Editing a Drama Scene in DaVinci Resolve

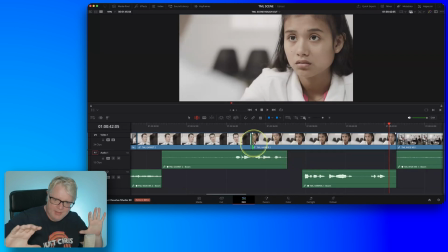[62:21]
But by rippling that edit back, what I've also done is I've introduced a slightly longer pause in Harper's performance than was there previously. Now, yes, there's a little bit of dead audio in there, but a little bit of Atmos in there just to patch that up.
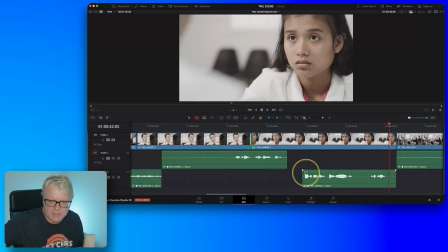[62:40]
That would work well. Of course, we're just going to hand this off to a sound mixer as well, so we don't need to be worried about that.
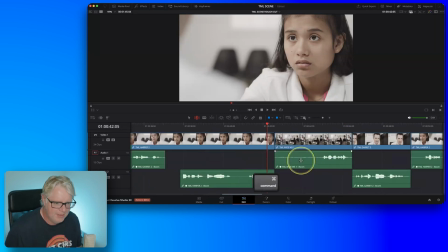[62:49]
But yes, so you can see how this is working. Let's do one more of these.
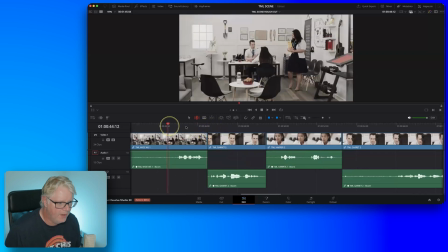[62:58]
So let's go on to the next shot of Garrett. So not the wide shot where Everdun is walking around.
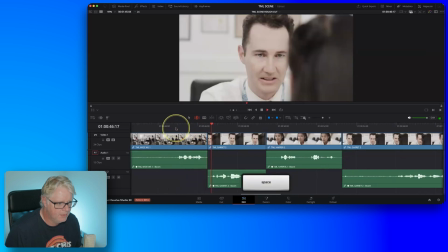[63:05] Please call it by its name. It's the centennial palm tree.
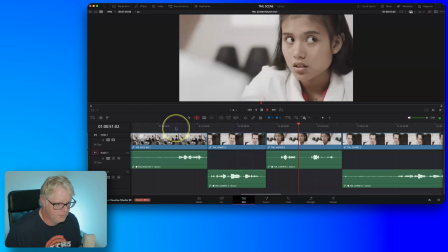[63:10] Can't you just call it a palm tree?
So again, we've got that time element that we can play around with here.
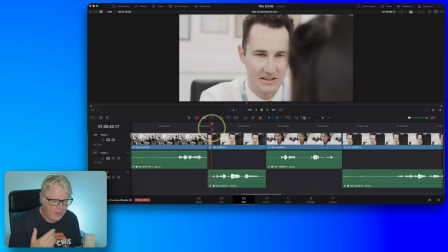[63:20]
So let's have where he says centennial palm tree. So again, it's the emphasis.
It's the centennial.
So there, that's when I want to see Harper. I'll select the edit point as a roll initially, and then make my extend edit.
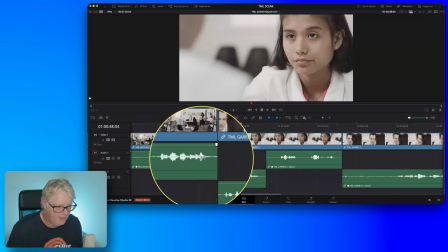[63:39]
And we've kind of got a built-in split edit here, I should say, where we've got, you know, please call it by its name, it's the centennial palm tree.
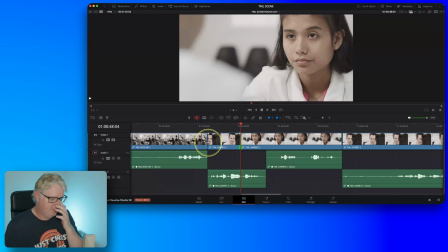[63:47]
So effectively, that's kind of like a split edit, even though it's technically, you know, not in the timeline.
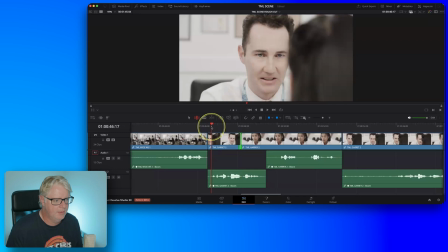[63:52]
But anyway, let's have a look at this now.
It's the centennial palm tree.
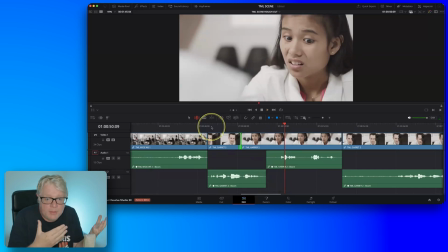[63:59]
Again, Harper's just got a sort of gulp. Do we want that performance? Don't we want that performance? It's all sorts of questions and things that you need to be going through your head here. I'm actually going to go to an incoming ripple edit again.
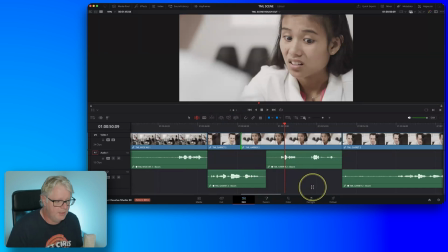[64:15]
And this time, I'm going to trim it forward. So I'm going to use the period key there.
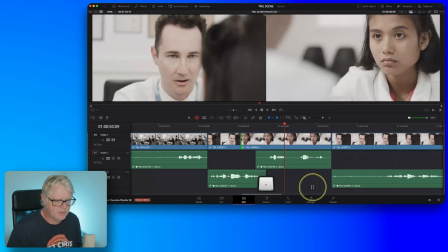[64:21]
So just before Harper just does this little squint on the incoming shot. That's where I want to come there. So she's sort of, it's like this disdain towards this. He's saying, it's the centennial, really, palm tree, really, yeah?
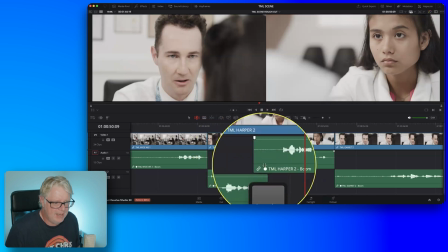[64:39]
But again, by tightening that up, what I've done is I've actually decreased the time between the two takes, the two lines of dialogue, yes?
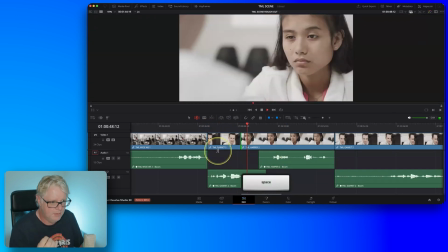[64:50]
So now...
It's the centennial palm tree. Can't you just call it a palm tree?
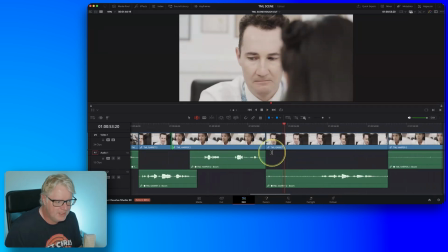[65:01]
I think we got time to just do a couple more things. So one more of these.
Can't you just call it a palm tree? Palm tree.
Again, let's go in with his Can't reaction. you just call it a palm tree?
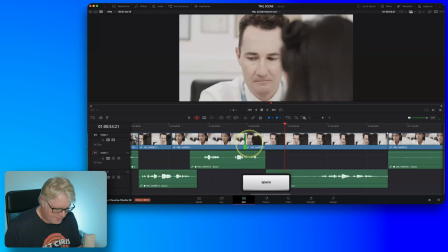[65:17]
The horror on his face. Let's see if we've got any more of that.
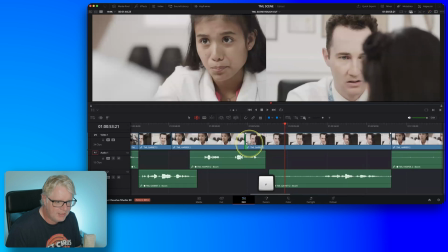[65:22]
He's got that little twitch back. Does that twitch in his eye? Yeah, can we really push it? Probably not the blink. Probably after the blink. And the utter horror in his face.
You can't just call it a palm tree.
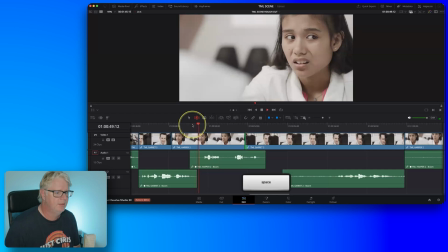[65:37] It's the centennial palm tree. Can't you just call it a palm tree?
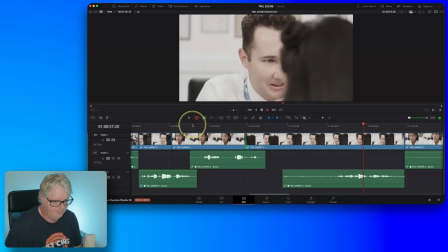[65:47] It's the centennial palm tree.
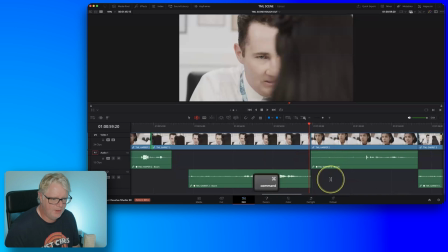[65:54]
Think you've got the measure. This is where the hard work is. Building the rough cut is the easy bit. Making it all work together afterwards, this is the hard bit. This is the editing.
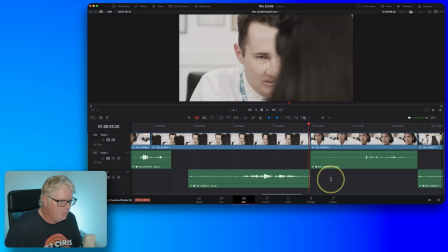[66:10]
This is where an editor comes in. Right. Okay, one more thing then, and then we'll have to wrap it up for today. So I hope you've enjoyed this session. I've enjoyed teaching this, no end. This has been wonderful. Not that I don't enjoy teaching most of the time, but I've so enjoyed teaching this finally.